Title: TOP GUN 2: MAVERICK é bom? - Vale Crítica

E o mais bacana é que o diretor Joseph Kozinski conseguiu achar um jeito de abordar essas relações paralelas do protagonista,
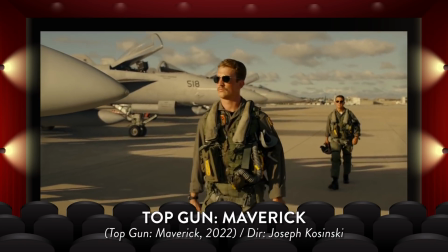[8:12]
com o interesse amoroso, com o filho do amigo, com os superiores, com os pupilos, sem precisar sacrificar, um, o desenrolar da trama principal, e dois, o ritmo da narrativa.
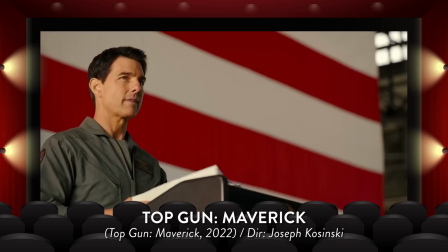[8:22]
Sim, trama principal, porque dessa vez, felizmente, o roteiro tem um objetivo claro a perseguir e criou um fio condutor que,
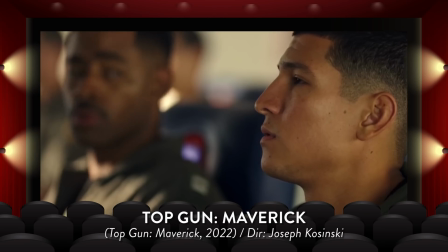[8:29]
de forma exemplar, liga início, meio e fim, que aqui tomam forma de apresentação do líder à equipe, treinamento e realização da missão. Não é uma estrutura que reinventa a roda, mas ainda assim ela é muito coesinha. Até porque, que missão na medida é essa daqui?
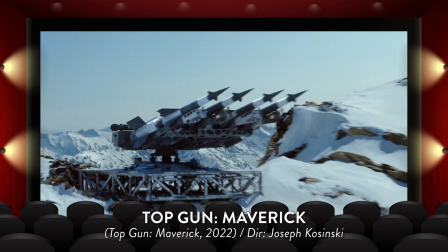[8:46]
Não há grandes intrincamentos ou comentários políticos, porque o filme intencionalmente procura se abster pra não se queimar, e os inimigos praticamente não têm identidade. Mas te falar, isso não fez a menor falta. Acontece que o pouco conhecimento do inimigo é satisfatoriamente resolvido pelo próprio contexto criado.
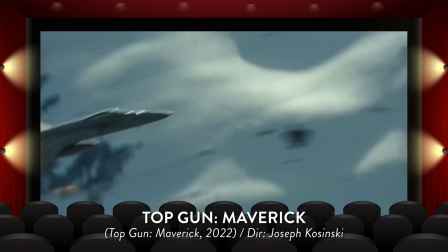[9:03]
A galerinha que vai combater tá só seguindo ordens. Além de que o distanciamento é algo natural de combates aéreos. Só se vê os aviões inimigos, mas quem tá ali dentro... Pra completar, o filme é muito habilidoso em compensar a ausência física dos inimigos através do campo das ideias.
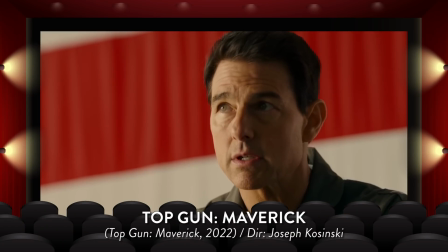[9:18]
O perigo que os oponentes representam tá sempre ali, pairando o ambiente durante os treinamentos.
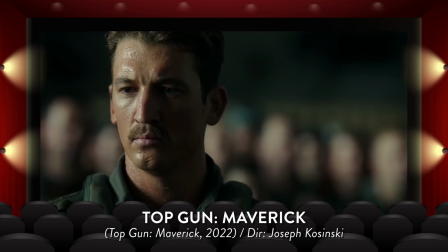[9:23]
O que é, inicialmente, destacado pela reação dos personagens ao ouvirem o plano e, mais tarde,
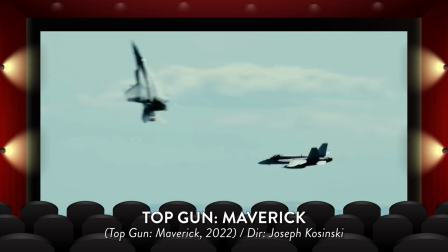[9:28]
pela sequência crescente de desafios que eles precisam superar até ficarem prontos. Há uma real cadeia de dificuldades e resoluções muito bem arquitetada pra que tudo pareça fluir naturalmente.
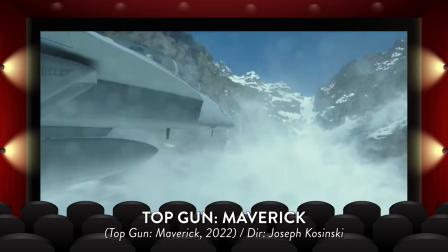[9:39]
Até mesmo quando o roteiro usa alguns recursos mais esquemáticos pra criar tensão, isso funciona demais. Por um lado, há o real risco de tal circunstância acabar mal. E se houver solução, essa solução foi devidamente plantada anteriormente. Até mesmo nos momentos mais esquemáticos, tudo é condizente com o que foi contado. Outra coisa, tudo aqui é apresentado com uma clareza invejável.
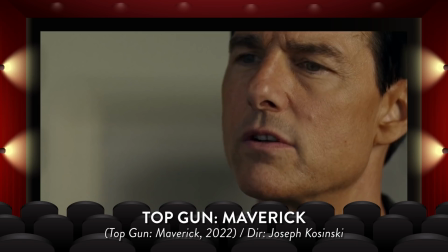[10:00]
Contextualmente acontece sem que o roteiro precise ser ofensivamente didático. Apenas deixa que as explicações cheguem de forma orgânica, seja falada ou não.
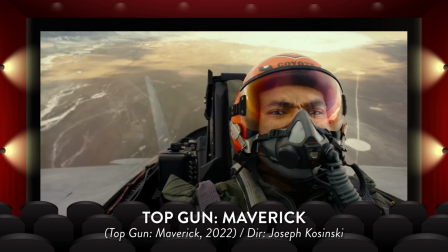[10:08]
E assim, na prática, ao longo da ação, a gente vai pescando o que está acontecendo, quem tá perseguindo quem, o que precisa ser feito, as dimensões das dificuldades, os riscos, graças também a uma contribuição da direção atenta e dedicada pra deixar tudo alinhadinho. E visualmente, melhor, fisicamente, a comando do diretor Joseph Kozinski,
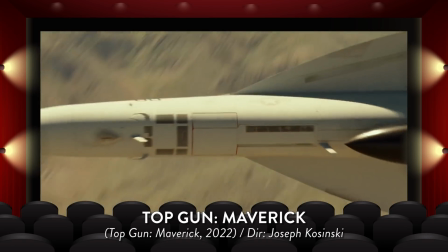[10:28]
a fotografia capta uma coreografia aérea de forma muito limpa, pra que a gente aprecie o espetáculo visual sem percalços.
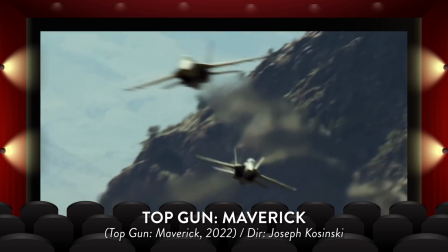[10:35]
Enquanto isso, a montagem estabelece uma ordem excepcionalmente fluida de takes de jatos indo, vindo, dando piruetas,
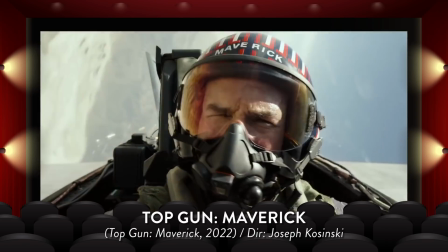[10:41]
fazendo acrobacias takes de cada um dos pilotos se comunicando ou reagindo ao que acontece e takes da galera nos bastidores parece fácil juntar tudo isso mas acredite, não é o tanto de montador que se perde quando precisa intercalar tanta coisa assim não tá no gibi, é preciso seguir lógicas visuais,
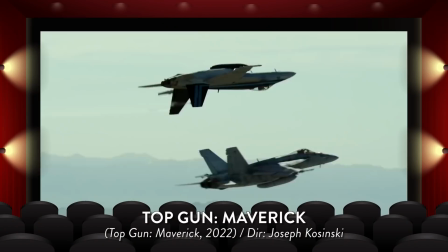[10:59]
emocionais espaciais, temporais ai ai ai e todo esse esforço a gente vê na tela consequências de ação plenamente inteligíveis o que, portanto, deixa tudo muito mais gostoso de acompanhar. Sem falar que tem uma a mais que também contribui fortemente nesse prazer. É que Tom Cruise insistiu que fosse usado o mínimo de computação gráfica possível.
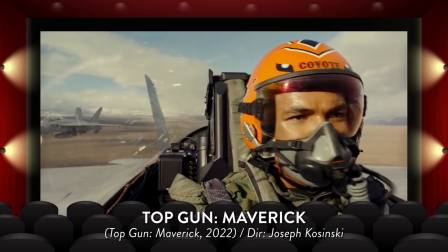[11:20]
Pois é, os planos aéreos do elenco no cockpit dos caças foram filmados em voos reais. No banco do carona, eu presumo. E não pensem que o negócio é fácil não, viu? Porque tem que passar por treinamentos intensos pra conseguir suportar a pressão da força G. E na Morales, o bem que isso faz pro filme é inestimável.
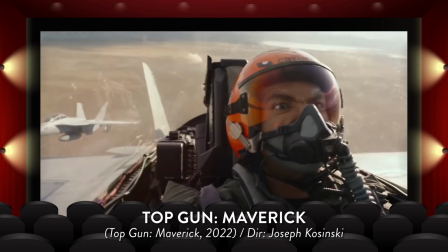[11:37]
Não só a ambiência ganha muito mais em realismo, como também a reação emocional e física do povo.
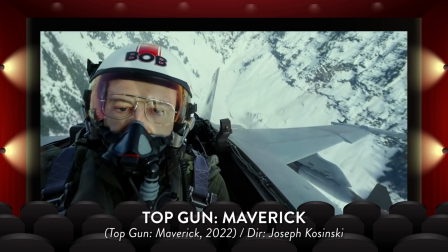[11:43]
Porque até as caras distorcidas, os sofrimentos são muito genuínos. E aí sobra os efeitos de computação gráfica preencher aquilo que não pôde ser filmado de forma física.
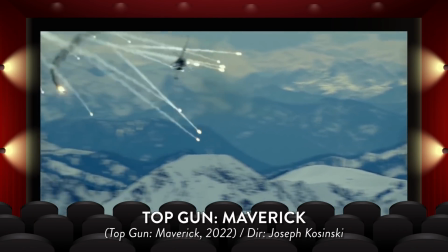[11:53]
E é daquele estilo bacana porque não dá pra notar a diferença do que é o quê, de quando é o quê. Além de tudo isso, Top Gun Maverick também tem outro elemento que faz valer muito a pena a experiência no cinema.
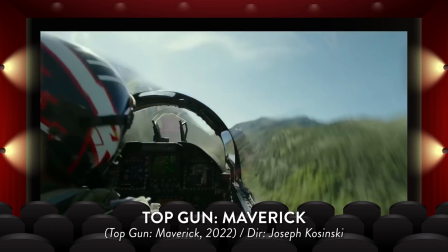[12:03]
O som é minucioso, é preciso, é condizente pra sugerir a força e a potência dos jatos,
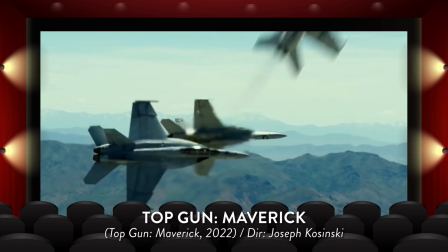[12:09]
pra fora, pra dentro, pras diferentes distâncias.